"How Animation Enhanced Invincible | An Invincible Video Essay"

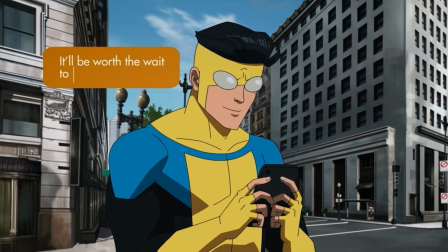246s
There's a sequence in one episode where Mark chats with his girlfriend Amber while various criminals try and fail to beat him up.
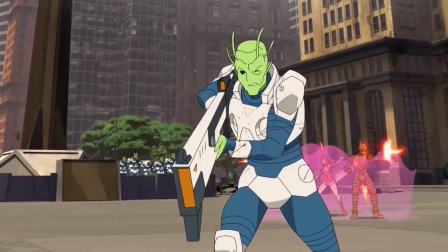253s
Other times it's hard. One of the most emotional parts of the show was after an alien invasion.
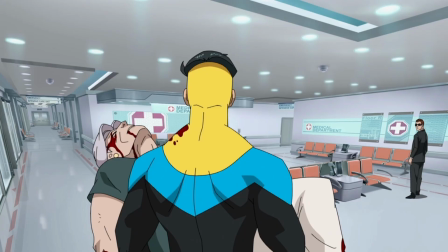259s
Mark did everything he could to save an elderly woman who was in the wrong place at the wrong time.
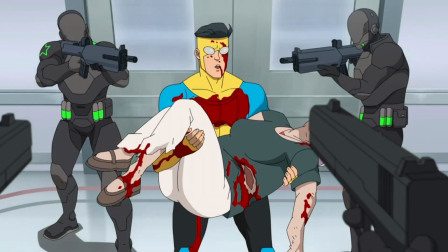265s
He failed.
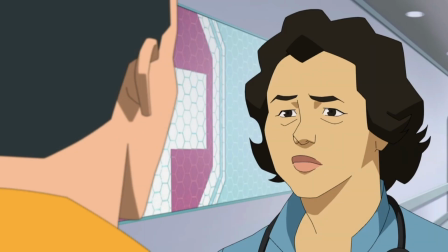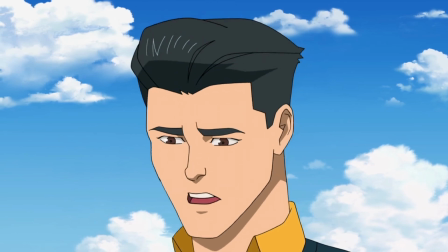274s
It was a sobering reminder that being a hero takes effort and that heroes can save everyone.
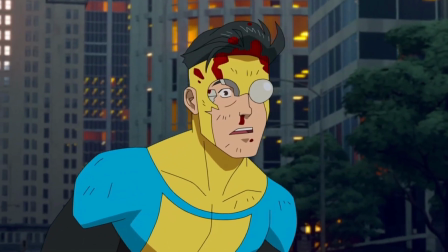281s
Invincible doesn't sugarcoat that. It doesn't peel back the scale of the destruction so you only see buildings crumble.
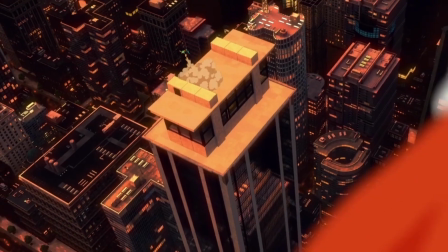288s
The animation helps because it gives the fights the scale they deserve. A television show's special effects budget can only go so far.
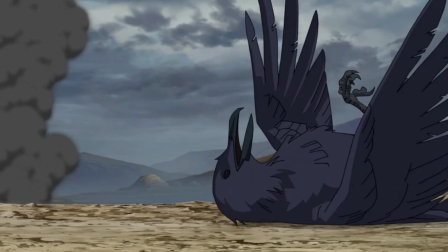296s
Effects aren't everything, of course.
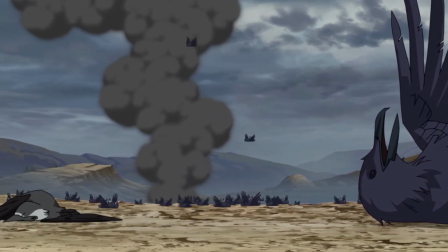298s
I'd rather watch a great story with mediocre effects than a mediocre story that looks pretty, but animation helps Invincible get both.
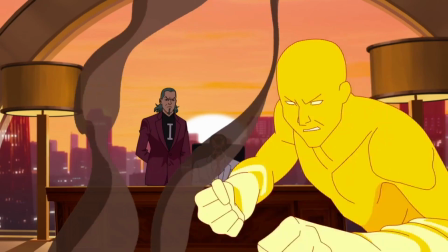307s
Animation is a complex process but ultimately makes it far easier to show epic battles on the budgets imposed by television.
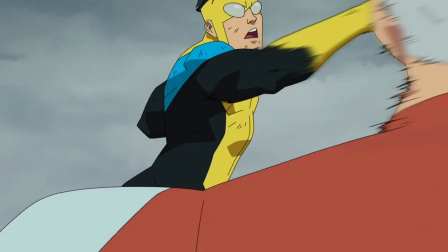315s
There are numerous great fights. Several come to mind, but the standout is, of course, that final brawl.
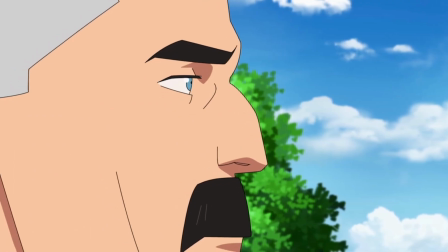322s
When Nolan fought Mark, it was the culmination of everything the show had built up to.
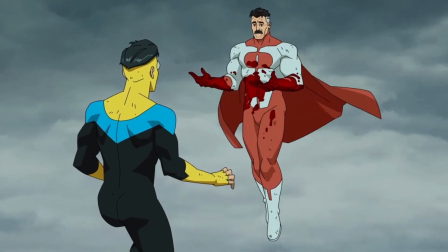327s
While the audience has been aware of Nolan's traitorous nature throughout the entire story, this is the first time Mark found out.
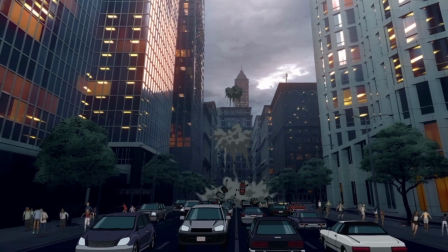334s
It wasn't a quiet fight either. The battle involved Nolan throwing mark through buildings and a subway to show how weak humans were.
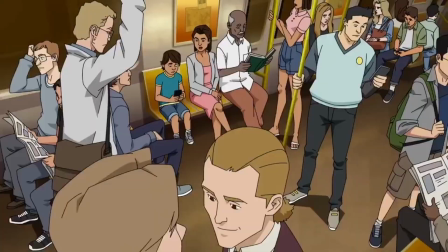342s
How easily they and their world fell apart before a Viltrumite's full strength.
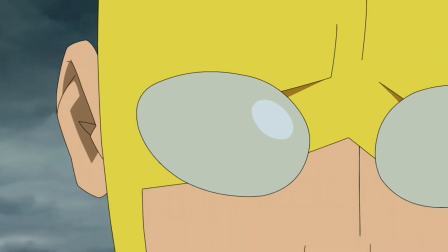348s
It was the ultimate expression of what animation could do for the story as well.
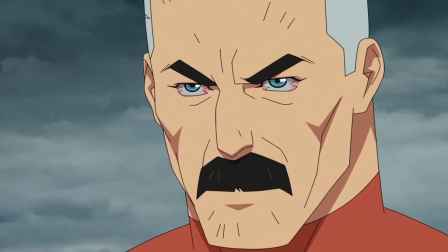353s
The fight took place over miles and we were able to see every blow,
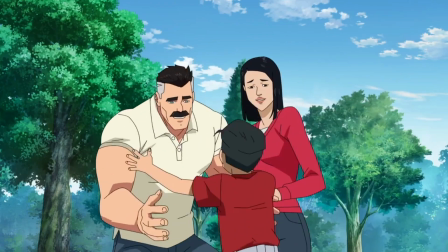357s
we were able to feel the impact of each and every strike as father and son fought.
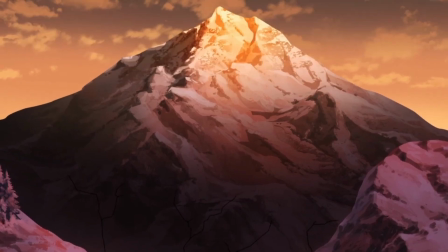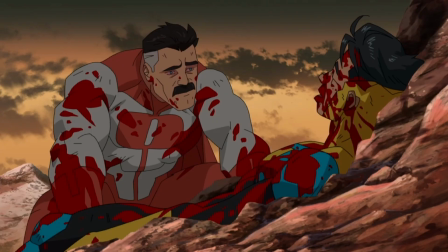373s
animation captured the emotional and physical impact of the final showdown in a way
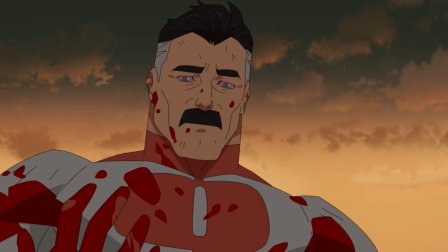378s
live action television never could for this fight to take place in live action episode
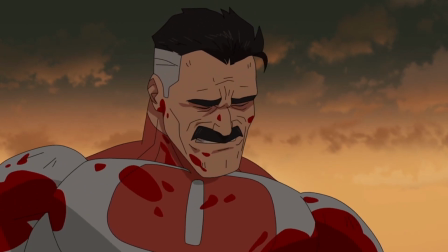384s
8's budget would have to have been massively inflated likely at the cost of
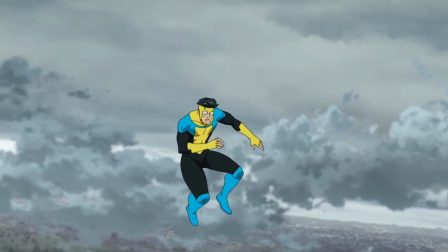389s
effects and other episodes animation delivered the kind of battle you only
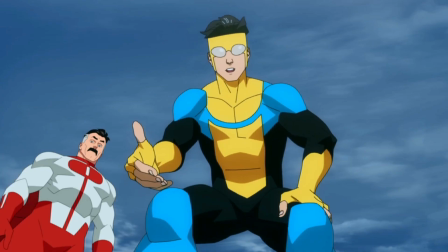394s
see in high budget blockbusters produced by marvel in DC. 2021 has given us plenty of superhero shows, but Invincible is one of the best.
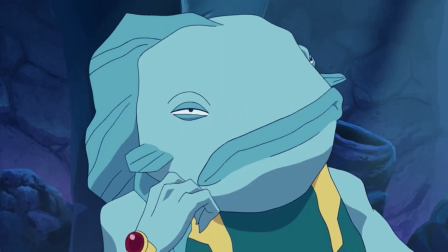403s
It's not just a deconstruction of superhero tropes. Invincible is unique because it's animated.
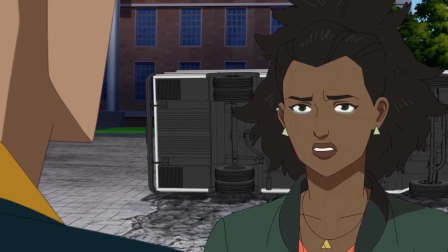410s
When it comes to American animation, it's often treated as a genre rather than a medium.
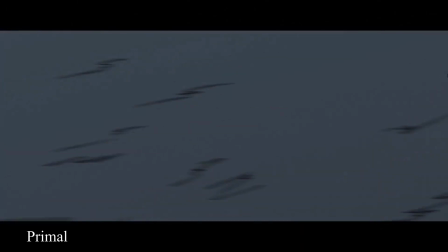416s
There are so few animation productions from America that aren't adult comedies or children's stories.
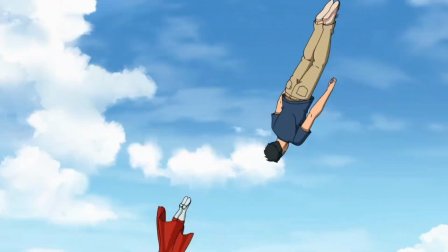422s
It's a shame. Treating animation as a genre, packing it into those little boxes, robs the medium of so much potential.
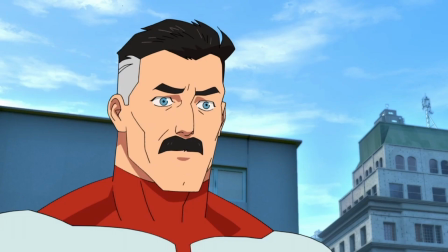431s
Invincible rejects this. It's an hour-long animated show aimed at adults.
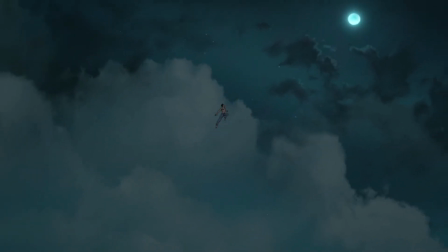436s
Moreover, it isn't animated for fun. The animation truly enhances the storytelling and the impact of the plot and characters.
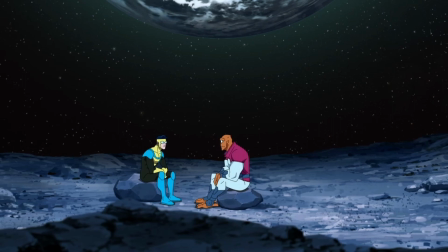445s
Hopefully, Invincible is the first step towards treating animation as what it
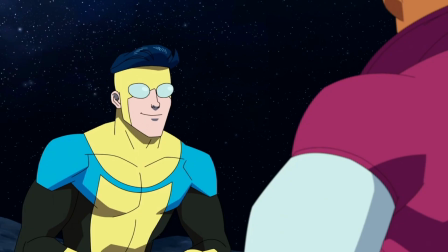450s
is. a powerful medium that doesn't need to be confined to two small boxes.
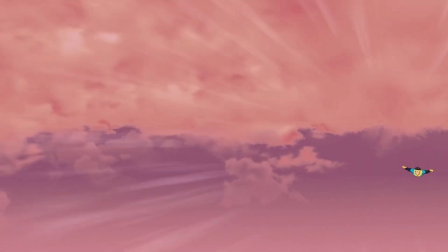455s
It can be anything if it's only given a chance.